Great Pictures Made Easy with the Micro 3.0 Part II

Hello ocean people! Welcome to Monterey, California. I'm at the breakwater as you can see here and I'm going to be testing the SeaLife Micro 3.0 underwater camera. So let's sit down, let's take a look at some of the features and some shooting tips for getting the camera in the water. I'm Brent Durand from the Brent Durand underwater YouTube channel for learning underwater photography. So here's another view of Monterey. We're looking down at the dive site, one of my local dive sites, which is why we came here today. Got to get in the water in between our big international trips but you've got all the diving along this breakwater and then a nice backdrop with Cannery Row in Monterey. So the photo tips we want to talk about are one filling the frame with your subject getting in close to create a nice crisp image. Two is to shoot up into the lighter water instead of shooting at a horizontal or a downward angle and then the third thing we're going to do is take a look at that manual white balance versus one of the regular scene modes. So that should be really interesting and keep an eye out for the underwater footage where we compare some of those things. And now for the fun part. Here's how I've got the camera set up. The Micro 3.0 is on a Flex Connect tray and handle system, which allows me to keep it very stable, along with a 3000F light, the Sea Dragon 3000F light, which will light my scenes for anything close focus and close to the camera. I'm going to be using this to create great color in the scene. I've also added two extra arm extensions to give me a lot of range of motion in positioning my light from different angles, which will help me get the perfect light on the subject. If I was getting this as a kit with the Micro 3.0, we would get the tray and handle and then the light without the arms, but I've added these two arms extra to give me that mobility. The other thing you could bring if you're really into the manual white balance is a white balance card. Now I'm going to leave this here in the car and I'm going to try and white balance on some white sand or something like that because that's more practical and realistic if we're out there and diving. So anyways, it's getting hot in the sun, let's go get in the water.
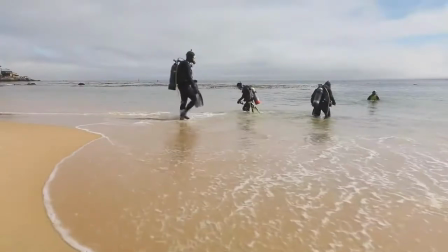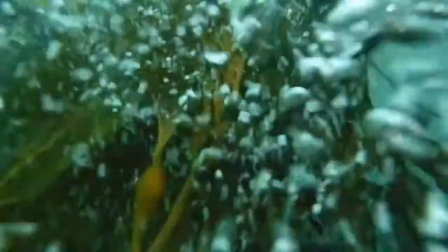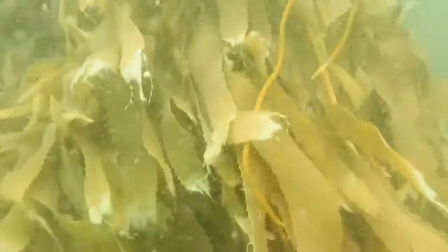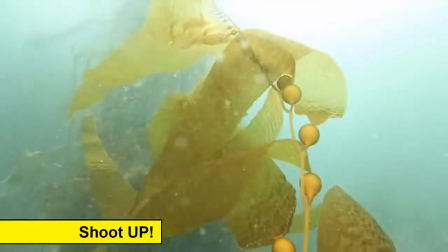138s
Welcome below the surface. In this shot I found a piece of giant kelp. Watch the composition change as I get low and shoot up into the water column.
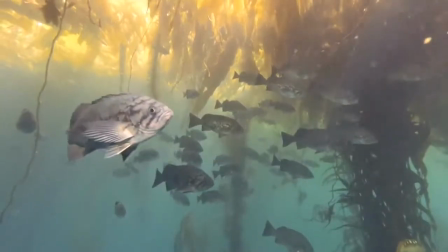146s
Same with this blue rockfish.
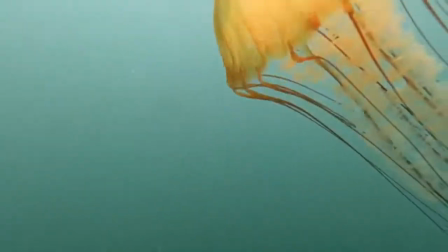151s
We're shooting up towards a jellyfish into the lighter water. We also want to get very close to the subject to fill the frame with the subject.
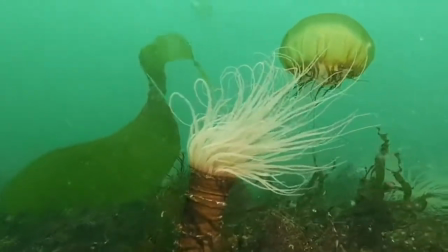160s
We'll get as much detail as possible by doing that and create an exciting image.
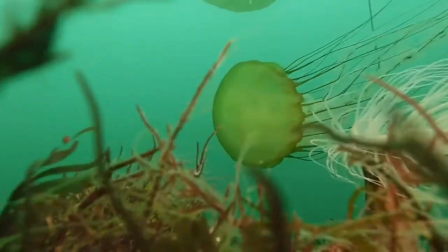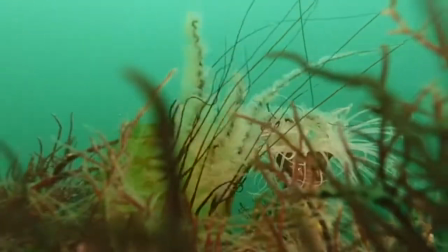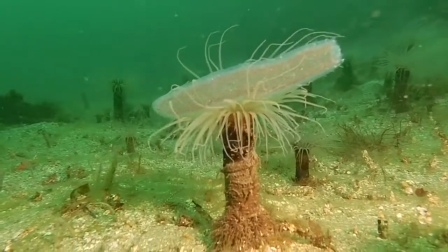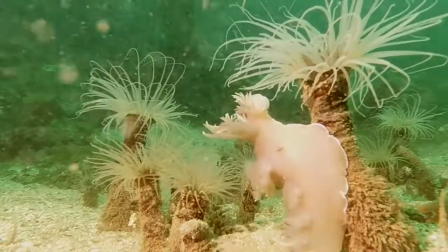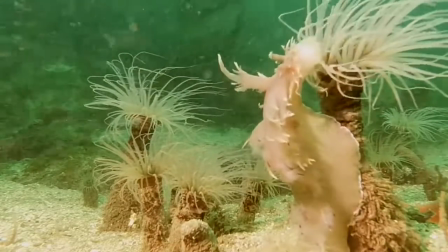185s
These Dendronatus iris nudibrags are pretty fierce hunters. Watch out.
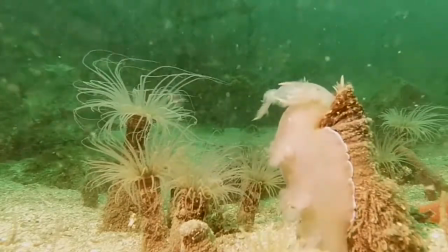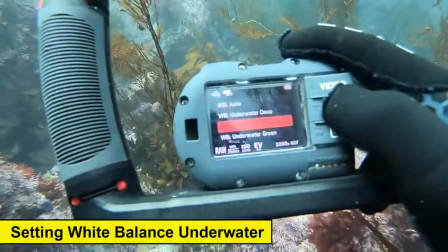197s
And here I am setting the manual white balance using the shortcut button. Just a few clicks and we're set.
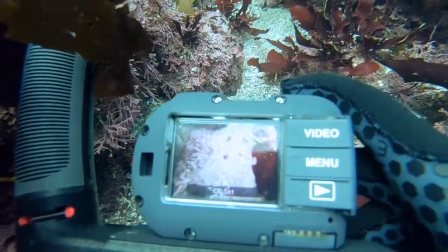203s
I'm also using an area of white sand to set that white balance which is really easy to do if you don't want to carry a white balance card.
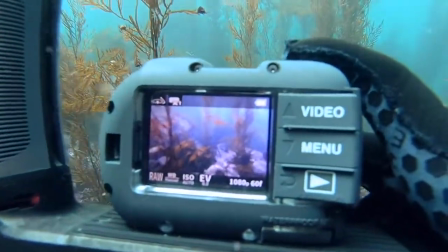209s
If you don't like the color you're seeing, simply find a different spot or do the white balance at a different angle and you'll see a different color variation.
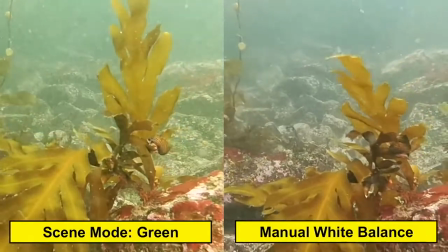216s
Here you can see the obvious differences between the green white balance and the manual white balance i'm
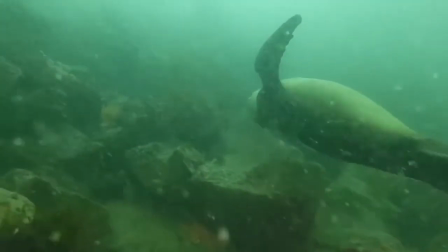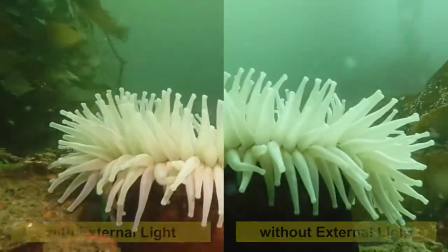232s
diving with the c dragon 3000 f light and this is why you'll see much brighter color
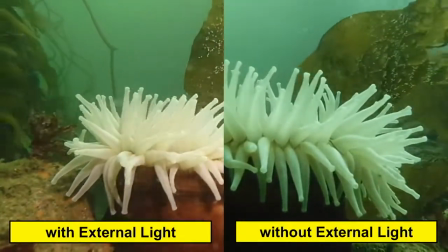236s
better color and contrast used in the light so i always bring one to two lights when i've got my camera